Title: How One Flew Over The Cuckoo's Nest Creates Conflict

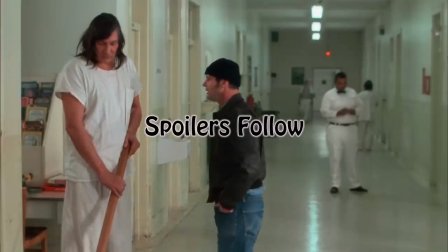[0:09]
When you boil One Flew Over the Cuckoo's Nest down to its most basic roots,
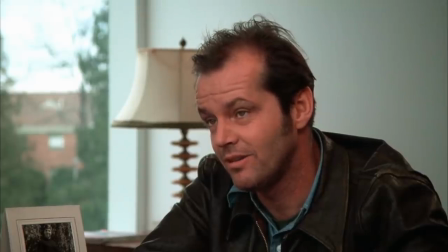[0:13]
you take away all the social commentary, the reflection of a changing world, and just focus on the central idea,
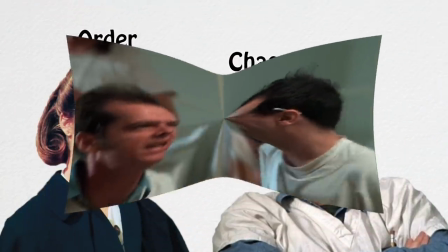[0:18]
you find the most basic story of all, a tale of two conflicting ideologies fighting over power.
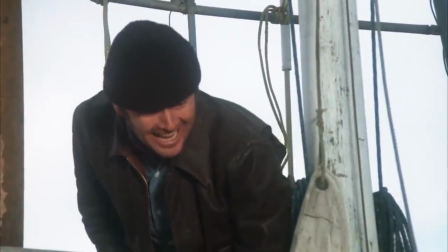[0:25]
The film uses this very basic concept to dive into much more complex issues, but in order to fully explore those issues,
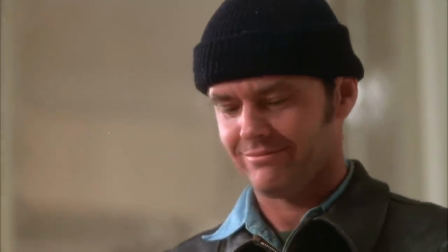[0:33]
we need to begin by looking at how the film creates this conflict. It begins with McMurphy entering the hospital.
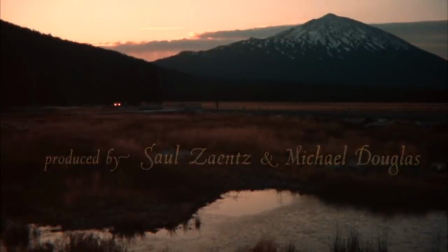[0:39]
Well, actually, I lied. It begins with this shot, a beautiful landscape. It's natural, it's peaceful, it's just a piece of life.
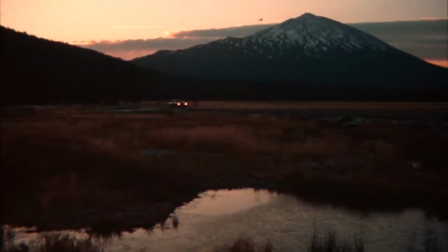[0:47]
In the background, a tribal drum beats, and this is where McMurphy is introduced.
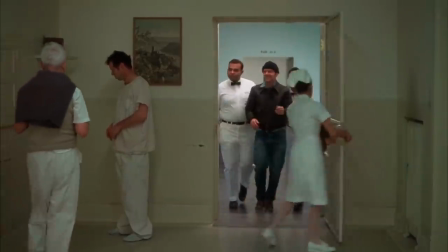[0:52]
This is where he's from. He is a wild man, a free spirit, someone who is not meant to be civilized, and he is being taken to a place where that will immediately happen.
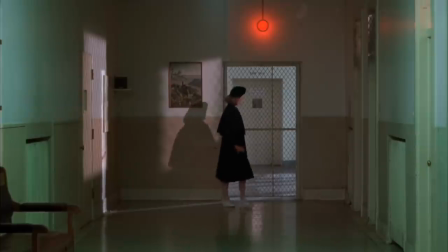[1:01]
When we cut to the hospital itself, pay attention to the audio. The tribal drum is instead replaced with a ticking clock.
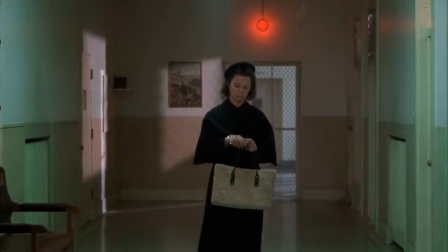[1:09]
Everything here is on a schedule. Everything is controlled and everything is ruled.
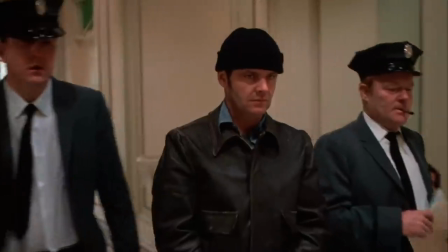[1:14]
When McMurphy enters the prison, it is immediately clear that he doesn't belong.
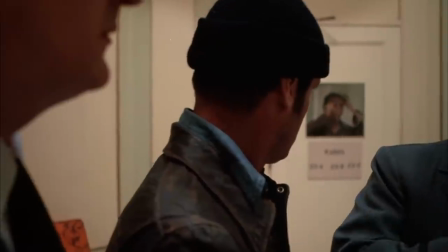[1:19]
Pay attention to how he wears dark colors, the same as the officers who are about to leave,
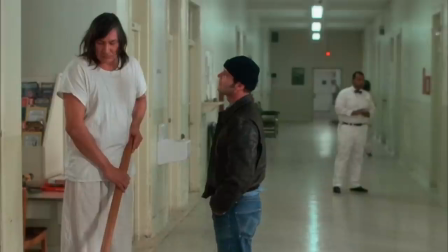[1:23]
while everybody else, the guards, the patients, and Nurse Ratchet all wear white.
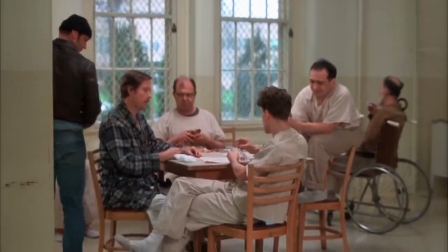[1:28]
He belongs on the outside, not on the inside. And when he's first taken into the hospital, he immediately begins to disrupt the everyday patterns.
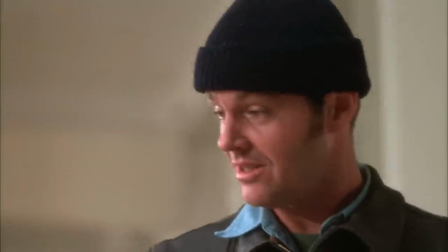[1:37] Ever seen this one?
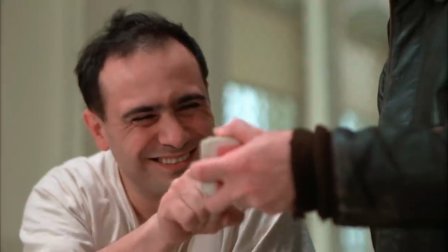[1:41]
He interacts with the other patients and brings something new into their lives.
Come on, Martini.
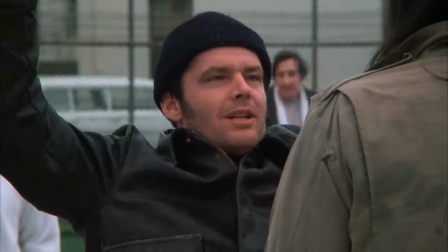[1:48] Martini.
Their mundane rituals are instead replaced by something that's different.
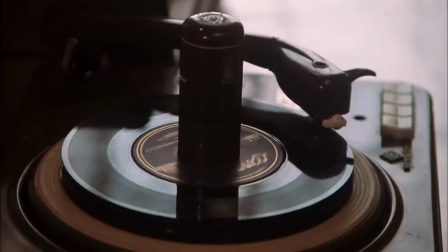[1:54]
It's chaotic. This is the introduction of one of the first major ethical questions that the film raises.
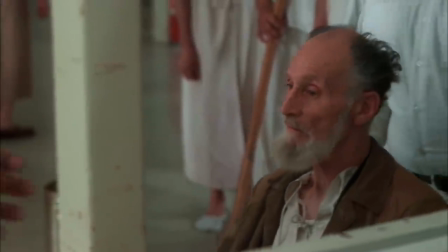[1:59]
Is this the stability that these patients need, or do they need to experience something chaotic and random, much like life?
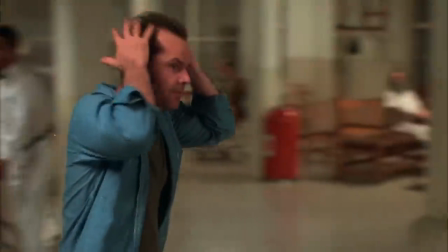[2:06]
Obviously, a lot more research has been conducted in the past 57 years since Ken Kesey's novel was published,
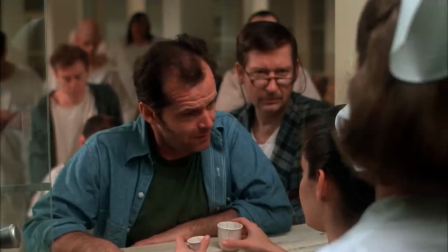[2:12]
but from the very beginning and throughout the entire film, the question always lingers.
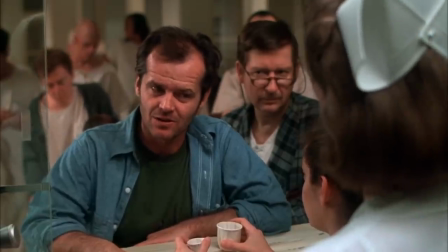[2:17]
Is McMurphy's chaos good for the patients?
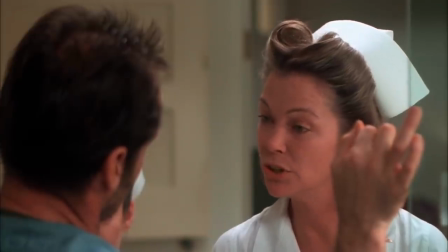[2:20]
That conflict is introduced very quickly when we meet Nurse Ratched, the engine that makes the machine that is the hospital work.
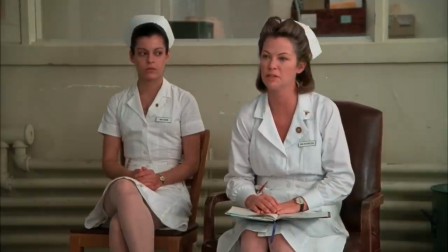[2:27]
She is the exact opposite of McMurphy. She thrives in an environment of complete control, control which she must have.
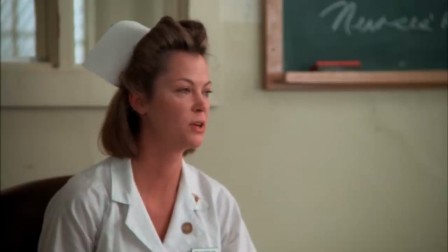[2:35]
Everything must be done on time and in the way in which she would like. I think that would be safe to say that she does have a care for these patients.
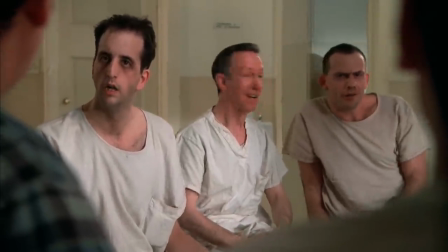[2:43]
She wants them to be better and to become healthy, and the only way in which she thinks that is a possibility is through the order that she values so much.
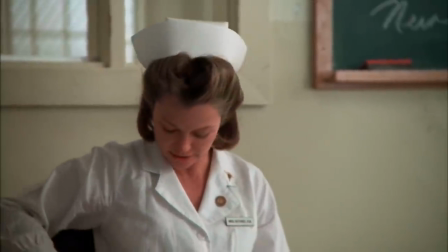[2:51]
During the group discussion, it is clear that she knows these men very well. She knows what to say to make them happy and knows what they value.
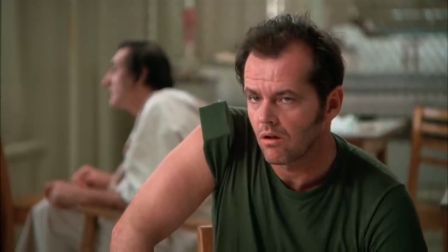[3:03]
Of course,
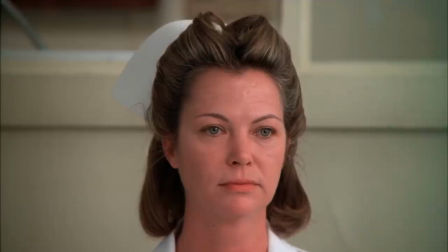[3:10]
on the flip side, she also knows what upsets them and what to say to get them in a state of unrest.
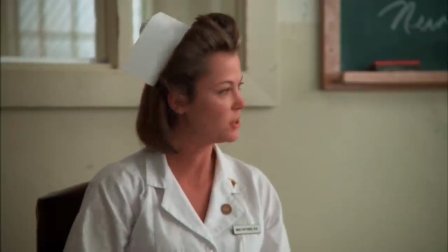[3:16]
The conflict takes time to build up. Early in the film, Nurse Ratched chooses to simply ignore McMurphy's antics.
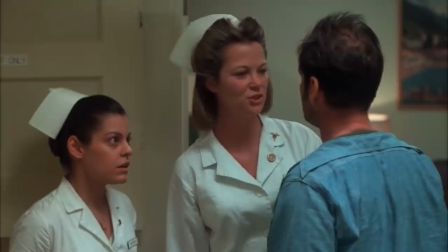[3:25]
It's only when he begins to interfere with the daily routines and the rules does she begin to stand up to McMurphy.
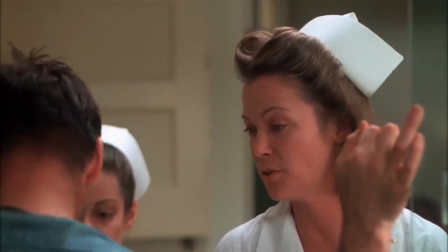[3:36]
And this causes a chain reaction.
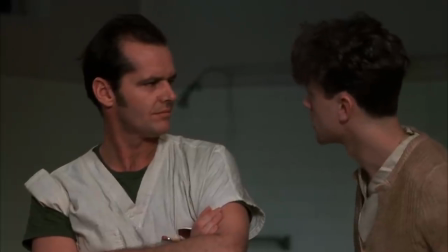[3:41]
McMurphy chooses to be in the hospital because he would prefer to be there than in prison. And while he is in the hospital, he wants to do what he wants to do.
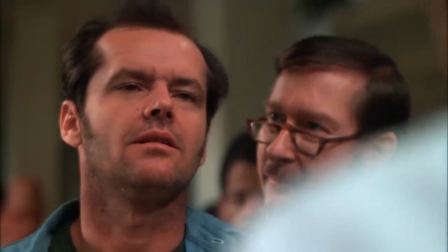[3:49]
There is no real need for him to be there. After After all, he's faking insanity, right?
So when Nurse Ratched begins to take privileges away from him,
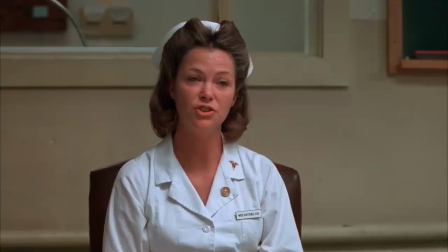[3:57] What you're asking is that we change a very carefully worked out schedule.
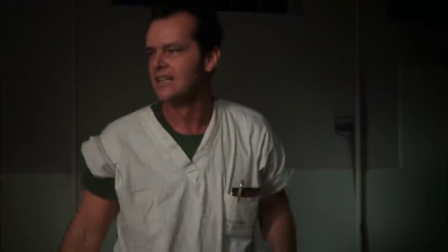[4:04]
In return, McMurphy goes on the offense. He wants to be in charge, or at the very least to have control over himself.
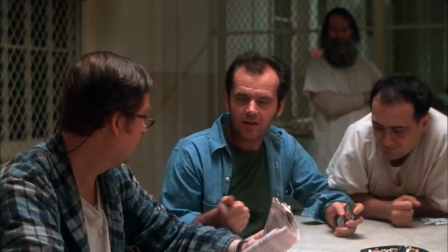[4:11] So, One week. I bet in one week I can put a bug so far up her ass you don't know whether to shit or whine or wristwatch.